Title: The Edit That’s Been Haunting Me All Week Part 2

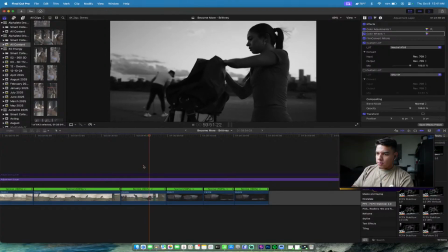It's very dynamic, handheld, but this is not what I need for that segment right now.
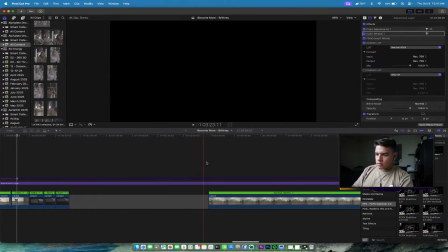Let's see what else I got.
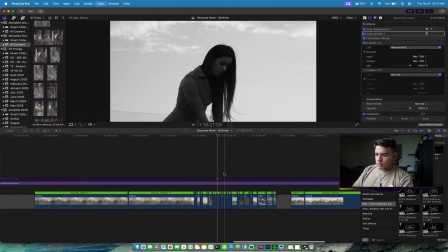I can do a glove.
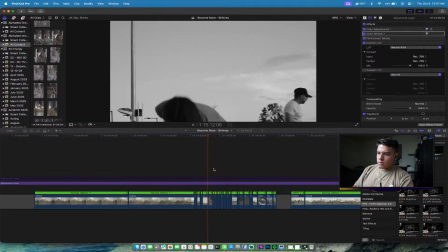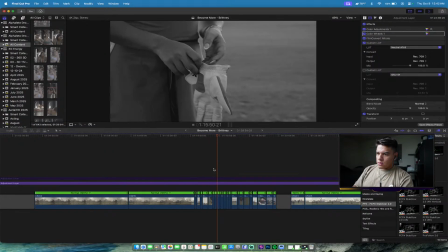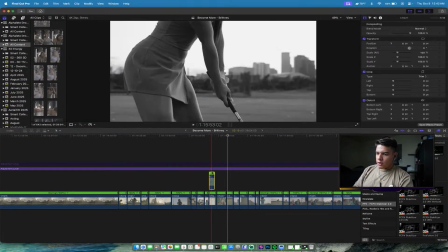Possibly this clip, but I think I have more clips of her. Let me duplicate this clip in case I delete it from the front.
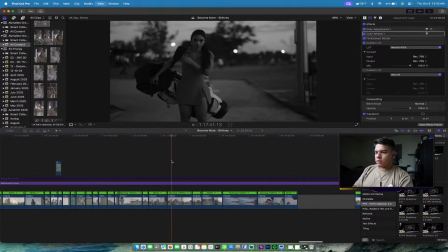I have clips of her walking up, so I can use one of these also. I think I shot wider on one of them.
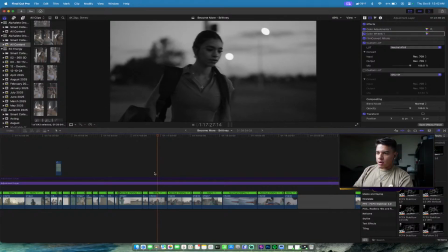Hopefully it's not too shaky, because I was handheld here and I was on the 85 prime. Let's see if I shot wider.
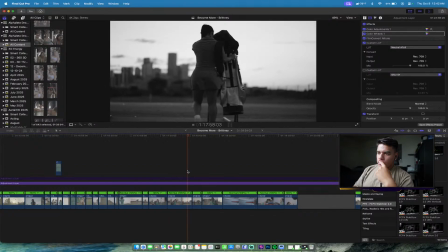Okay, this isn't terrible. I like this part of it.
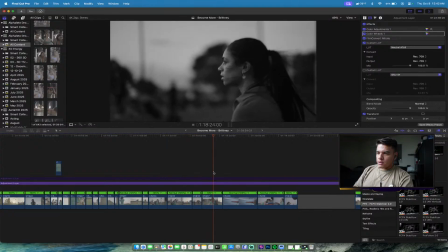It is a little shaky, but I do like that part of it. I like this one too.
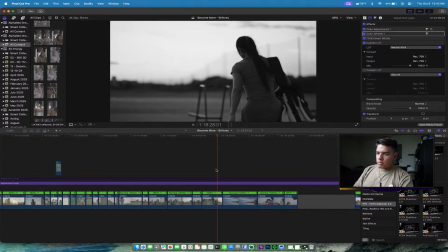The only problem here is
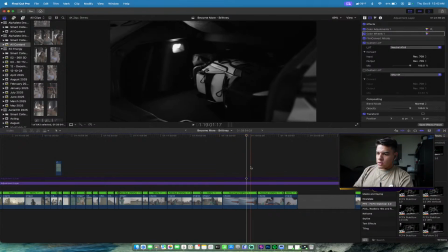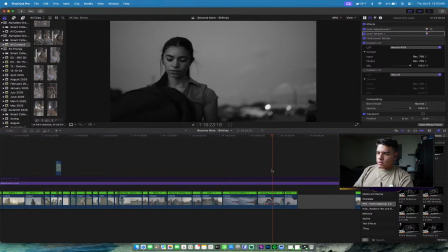I don't mind this clip. It's kind of slow that you can't really tell what's going on. This one's cool.
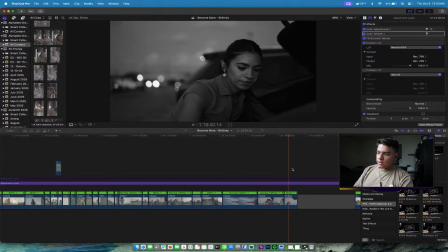It's like her kind of getting ready to go.
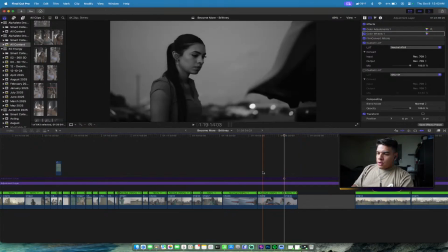Hey, it's your boy. Alright, here are my options.
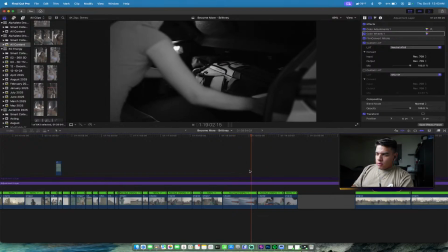This one I would like if it was uncolored.
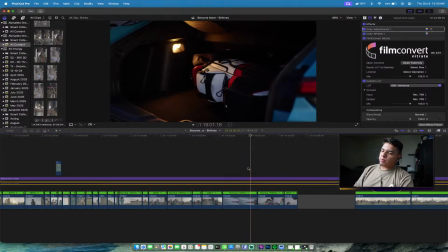That way you can kind of distinguish different parts of the scene and it doesn't look like a
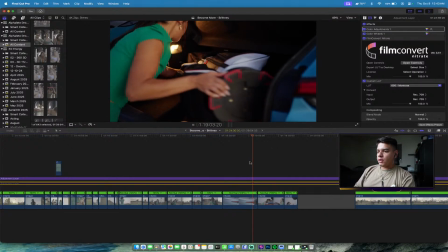60s or 40s movie, a mob movie. Because the color looks great here, you can actually distinguish what things are.
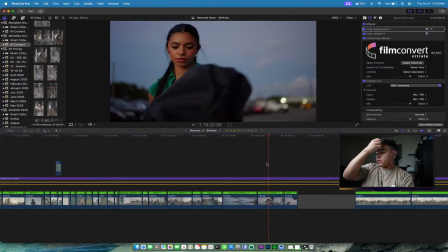Same thing with this clip. You can tell that it's like golf bag.
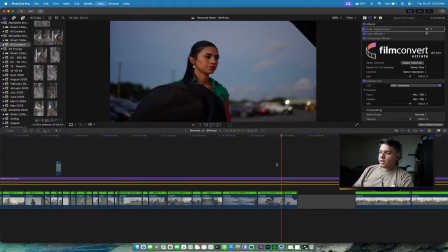Black and white, you kind of can't, but I do like the scene of her kind of just like closing,
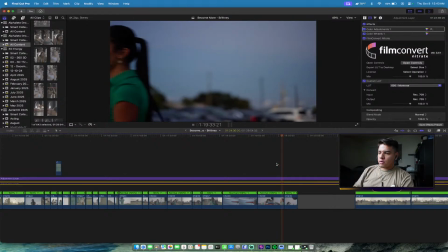putting it over her shoulder and walking off. And I also like this scene here.
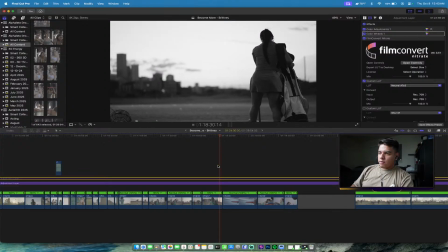You see what I mean? Like the color looks so good, so it's kind of hard to decide if I want to do black and white or not, but I got some time.
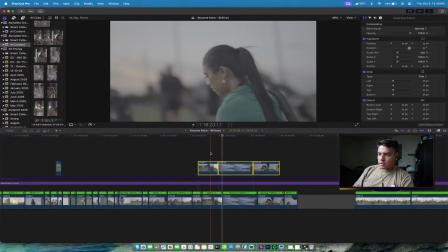Alright, so I'm gonna highlight these. I'm gonna duplicate these. Was there any of these?
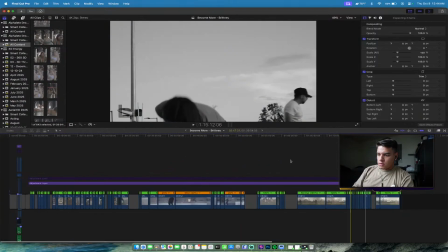No. Okay, so let's move these over to the front of my timeline.
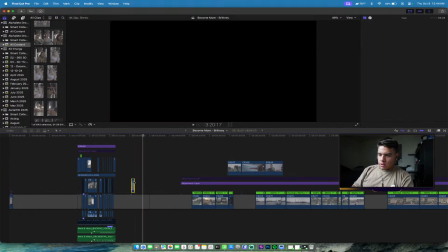And let's see.
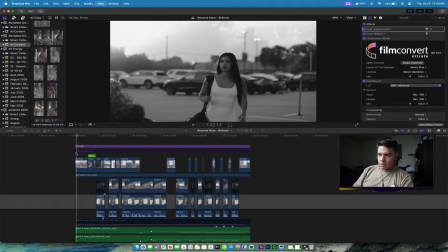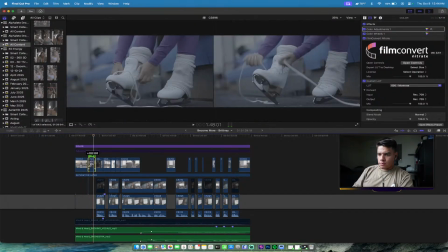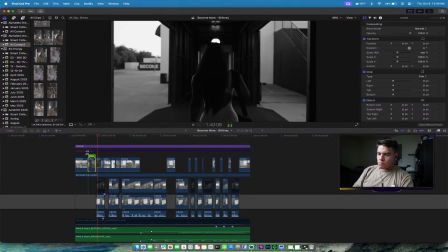I don't see myself as any.
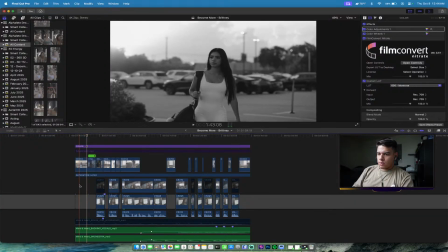So we go from gym.
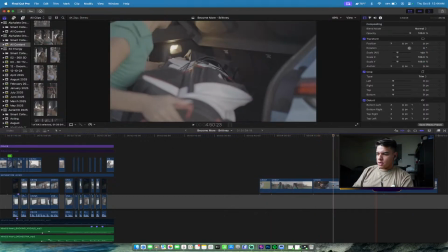I want to make sure we can tell that she's like golfing, you know. I don't want to show too much.
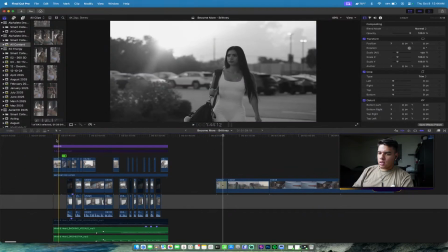Like I want to have some action. I feel like the glove works because this one kind of replicates this scene.
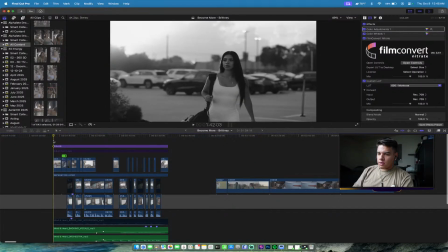It looks very similar because she's got one strap on her shoulder here. Same thing with this clip at the gym.
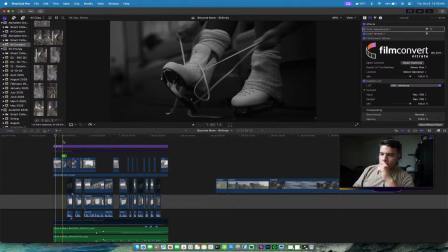So I don't want to duplicate that because I don't necessarily have a shot of her skating, similar shot like that. If I did have a shot of her like carrying her boots and I forgot to shoot it, add it in my shot list,
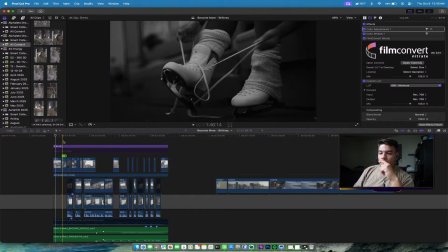is the skates like over her shoulder, I could have incorporated that one with this one.
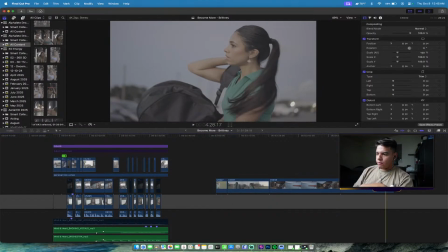So imagine this, right? Golfing, over the shoulder, golf bag.
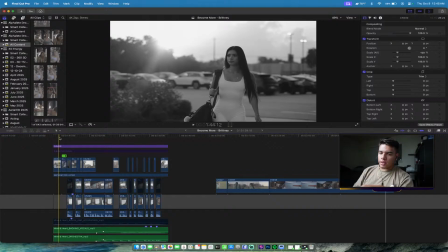Gym, over the shoulder, gym bag. And then skating, over the shoulder, skates.
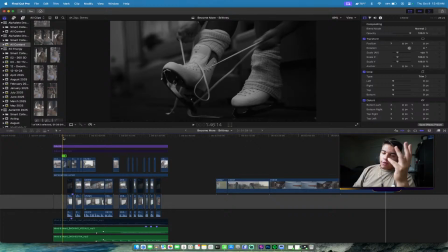I had it on my mood board and I forgot to shoot it, but it's okay.
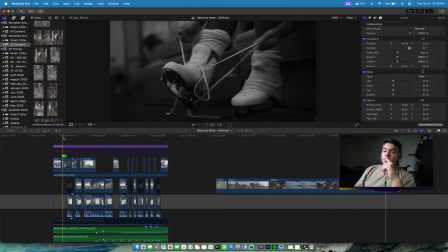So what I can do now is kind of showcase the differences, right? Gym bag, skates, feet, and then hands, gloves.
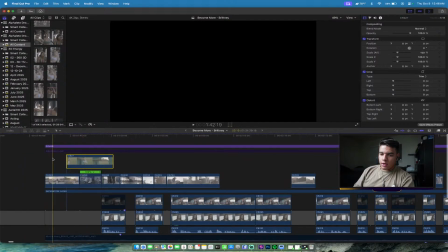So let's see what this will look like. I can do,
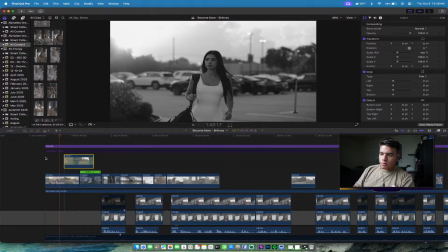let me find a spot here that I want to cut to. I think I want to keep the dynamicness here.
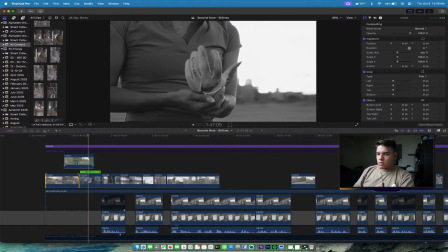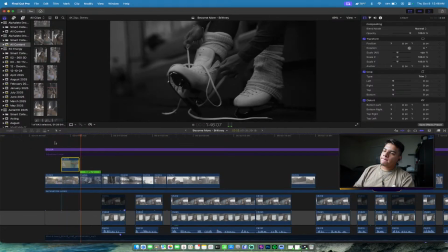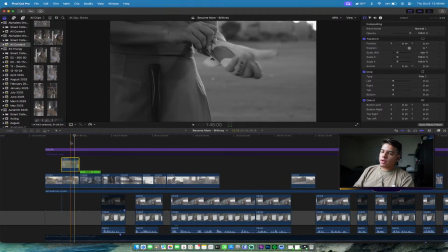I don't want the gloves to leave the frame, so I might just have to retime this a little bit.
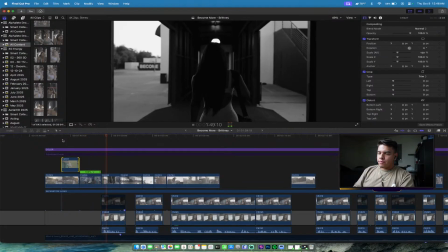I don't see myself as anything.
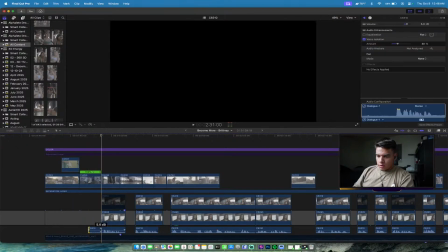I need to smoothen this audio because it comes in a little too hot. I don't see.
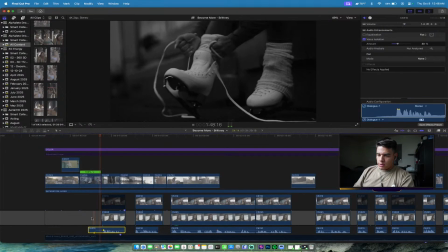It's still a little too hot, but it's alright.
I don't see myself as anything special.
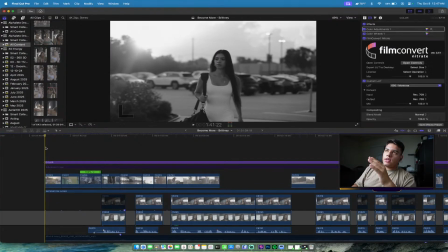Okay, I don't mind the way it is right now. I just know that it's not final because I'm not super happy with it.
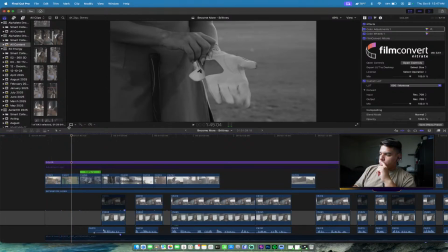Let me make this, should I make this bigger for you guys?
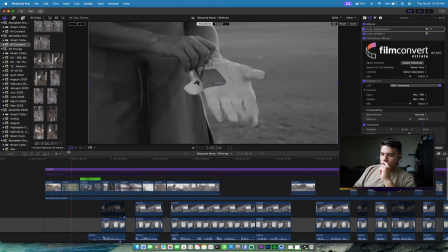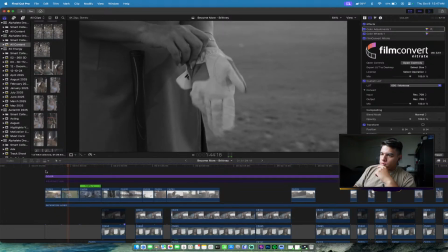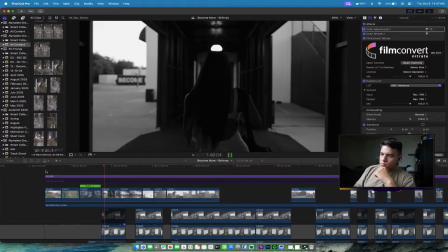I don't see myself.
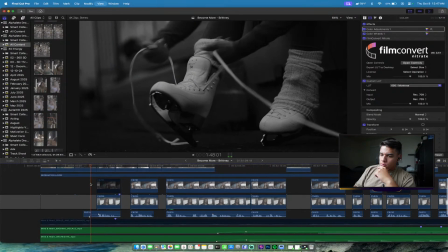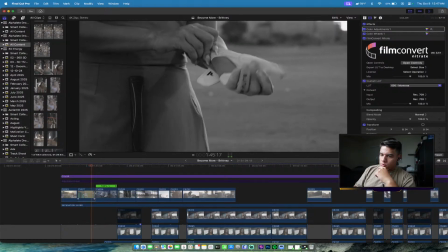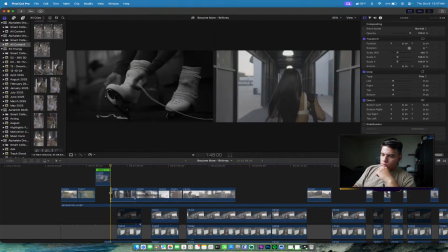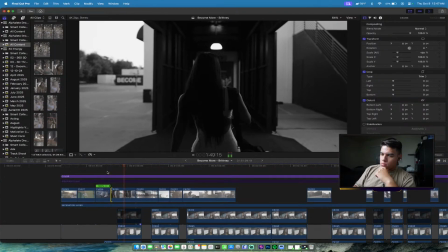I don't see myself as anything special.
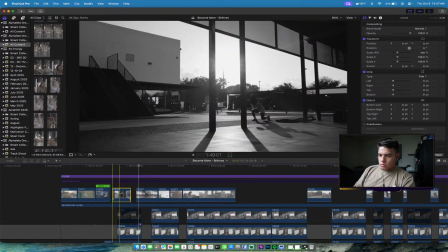I think I need to do this.
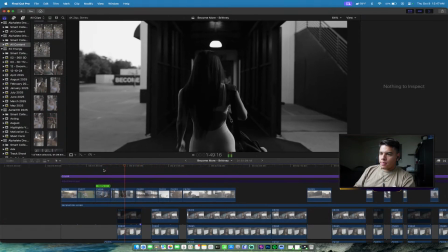I don't see myself as anything special.
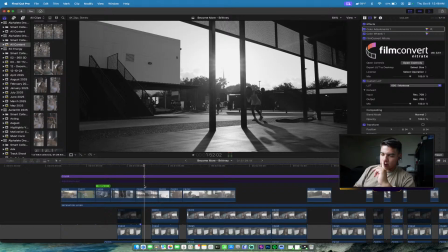I like this clip, but it's too soon.
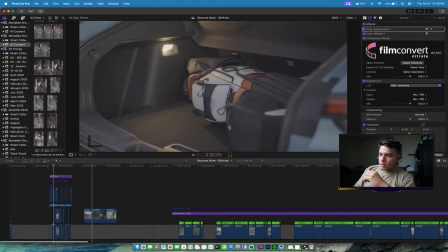You know, I have plenty of clips of her warming up, and I feel like I just need to start it off that way.
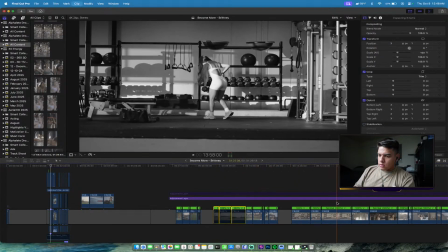Let me see how I need to mute these so I don't show Brittany's license plate.
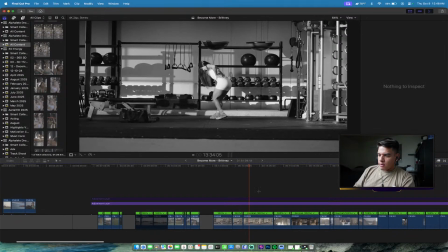See, like I have her stretching handheld. I have a locked off shot here, her kind of starting slow.
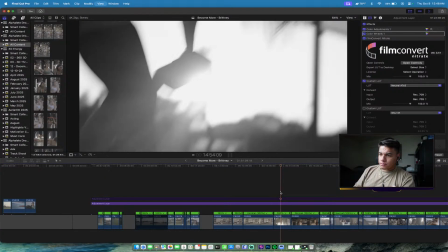I can even include this shot if I have enough of it.
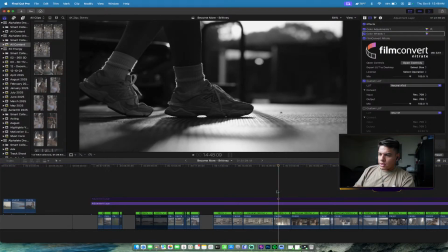Hopefully I didn't cut away too soon. But that way it just doesn't go immediately into the intensity.
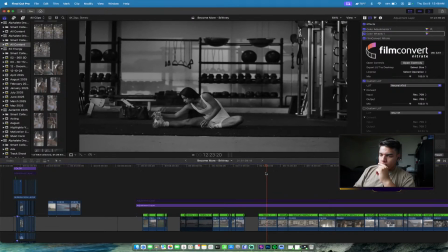I just need one. That's all I need on the clip.
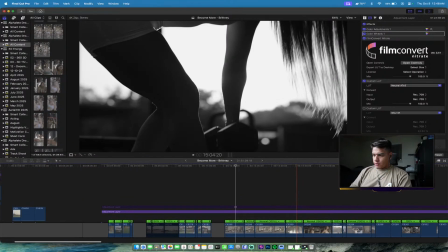Let's see if we got any slow clips here.
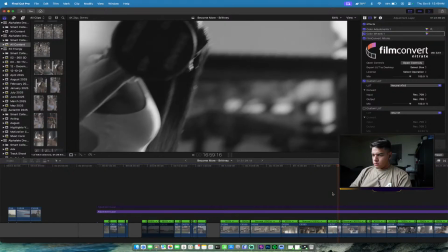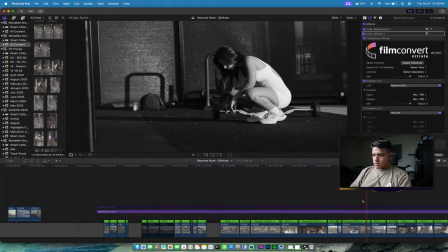See, like this is already too intense right here of her resting because we just started the video.
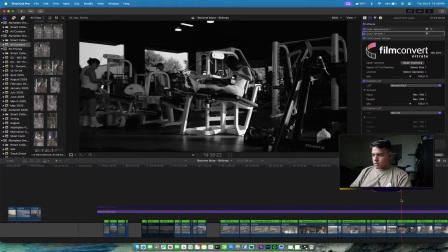I could start with this one also. That's an option. I don't want to skip an exercise.
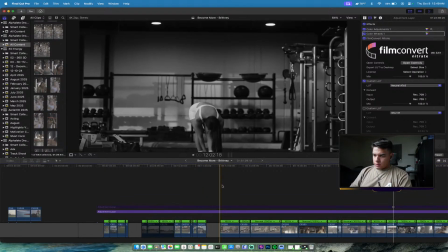So let's see, there's a good stretching movement here on the ground, I think.
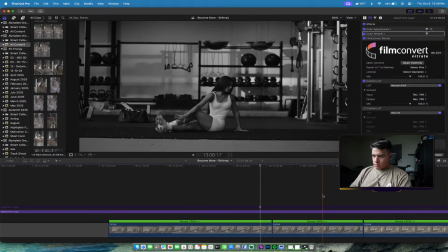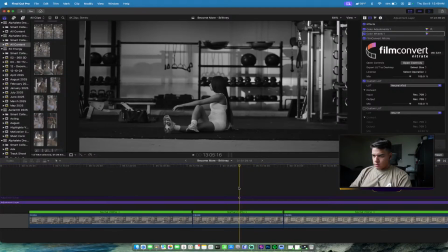See, I don't mind this segment here.
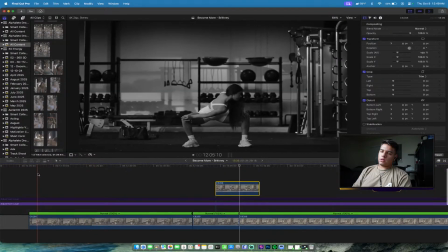Let's see what that looks like. And then these stretches are kind of awkward, so I probably won't show this.
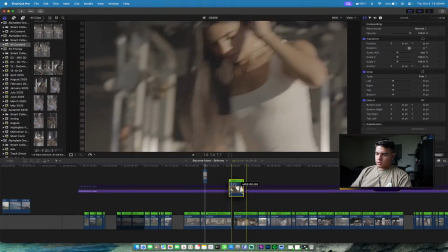And then this one is another option.
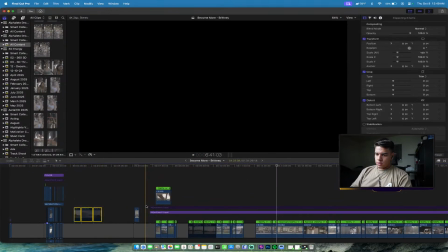So let's delete those.